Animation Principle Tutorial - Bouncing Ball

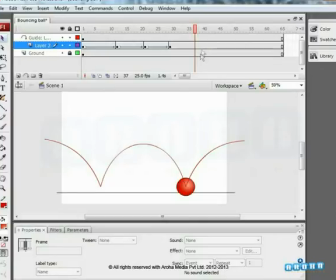[4:09]
So, add 1 more keyframe at 38, apply Motion Twin, and link it to the end point of the path as seen in the video.
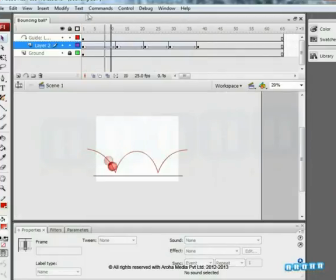[4:20]
Yes, the ball automatically picks it up as its path for the action. Now, let's make it even more effective.
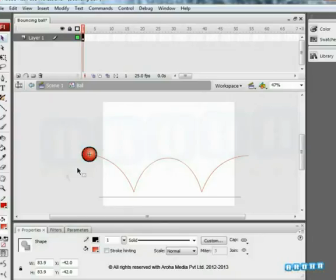[4:28]
The ball should actually accelerate while going down and decelerate when coming up.
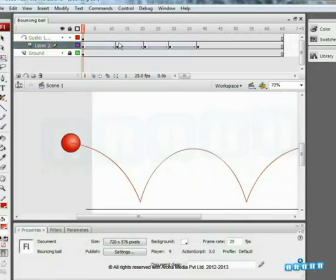[4:34]
In order to do this, we'll apply some ease in and ease out values to the Motion Twin. Between the first 2 keyframes, give the ease in value of -50. The value on ease in refers to the slow to fast movement of the object.
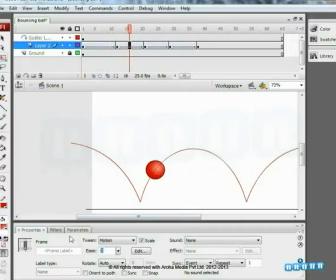[4:52]
In the second part, apply the ease out value of 50 and remember, ease out refers to fast to slow movement of that object. Again, where the ball is going downwards, give the ease in value of -50 and at the end,
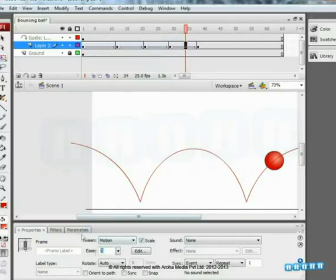[5:08]
give 50 as ease out value to the motion.
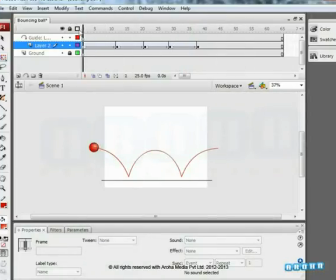[5:12]
Now, when you play, you'll see that the ball speeds up when it goes down and slows down while it is coming up.
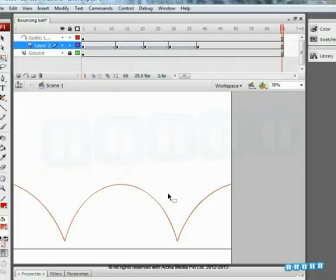[5:20]
This way, we can create a feel of gravity working on the ball. Okay, now let's move on to the bounce. Add 2 keyframes around the key where the bounce takes place. One at the 11th frame and another at the 13th.
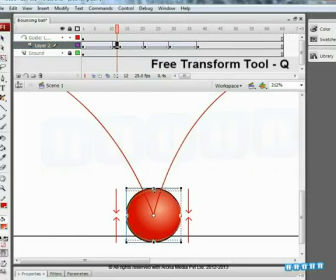[5:40]
On the 12th key, squash the ball from above using the free transform tool,
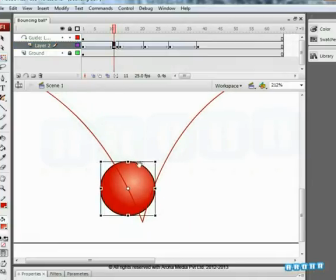[5:45]
and on 11th and 13th frames, stretch the ball in this direction as seen in the video.
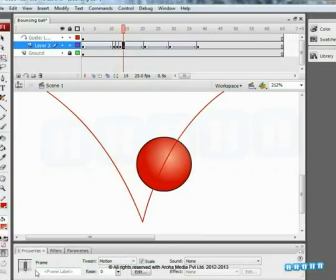[5:58]
Again, set the ease out values to 100 for the second part.
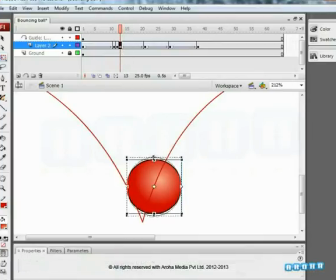[6:03]
This stretching and squashing will give the perfect impact of bounce.
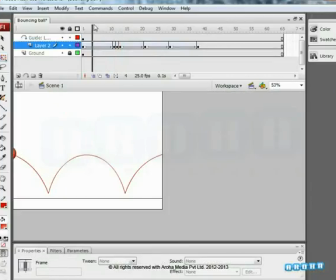[6:15]
See, the animation looks much better now.
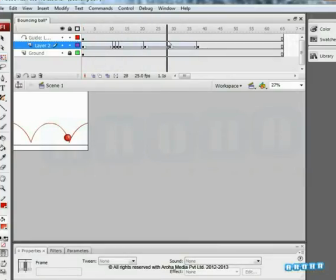[6:21]
Now let's do the same for the next point where the ball bounces. Add 2 keyframes besides frame number 29 as seen in the video.
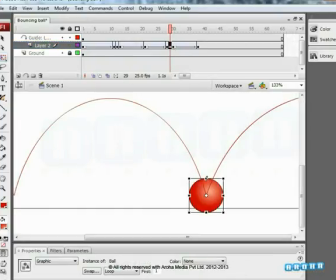[6:30]
Squash the ball at frame number 29.
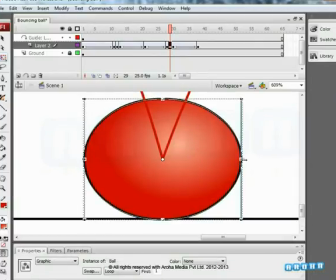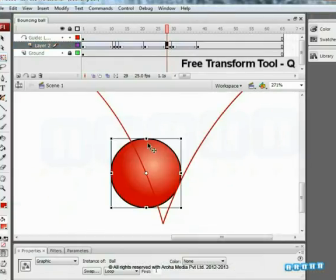[6:41]
And stretch the ball at frame number 28 and 30.
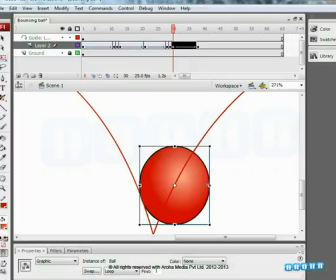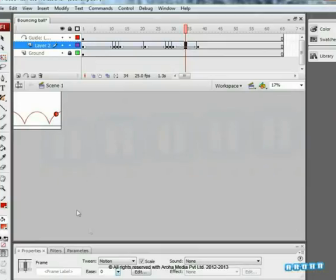[7:03]
And here again, make sure that the ease out value is 100.
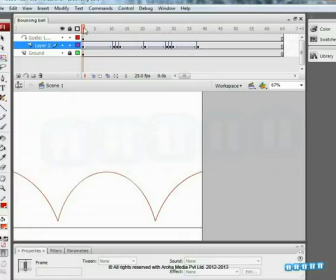[7:08]
Now, let's see the result. A ball that stretches, bounces and moves to the selected path. We have the animation working the way we want now. Hide the guide layer and switch on the onion skin.
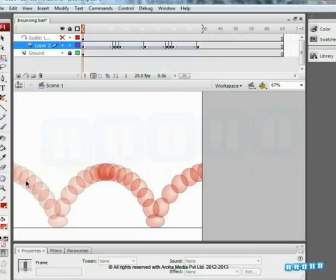[7:23]
Adjust the handles, select all the frames and here we go. You can see the path and every key of the ball. You can also find out how the ball is squashing and stretching according to its upward and downward movement.
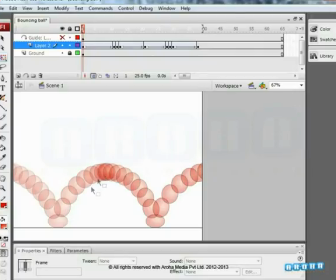[7:39]
Notice that while coming to the center at the top, the ball has slowed down and picks up speed as it approaches towards the ground. Switch off that onion skin now and enjoy the bouncing ball animation.
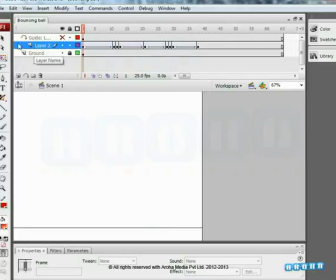[7:53]
You can create some more interesting animations using such basic and simple techniques. That's it for now. Hope you found this tutorial from Aroha Media useful. Thank you.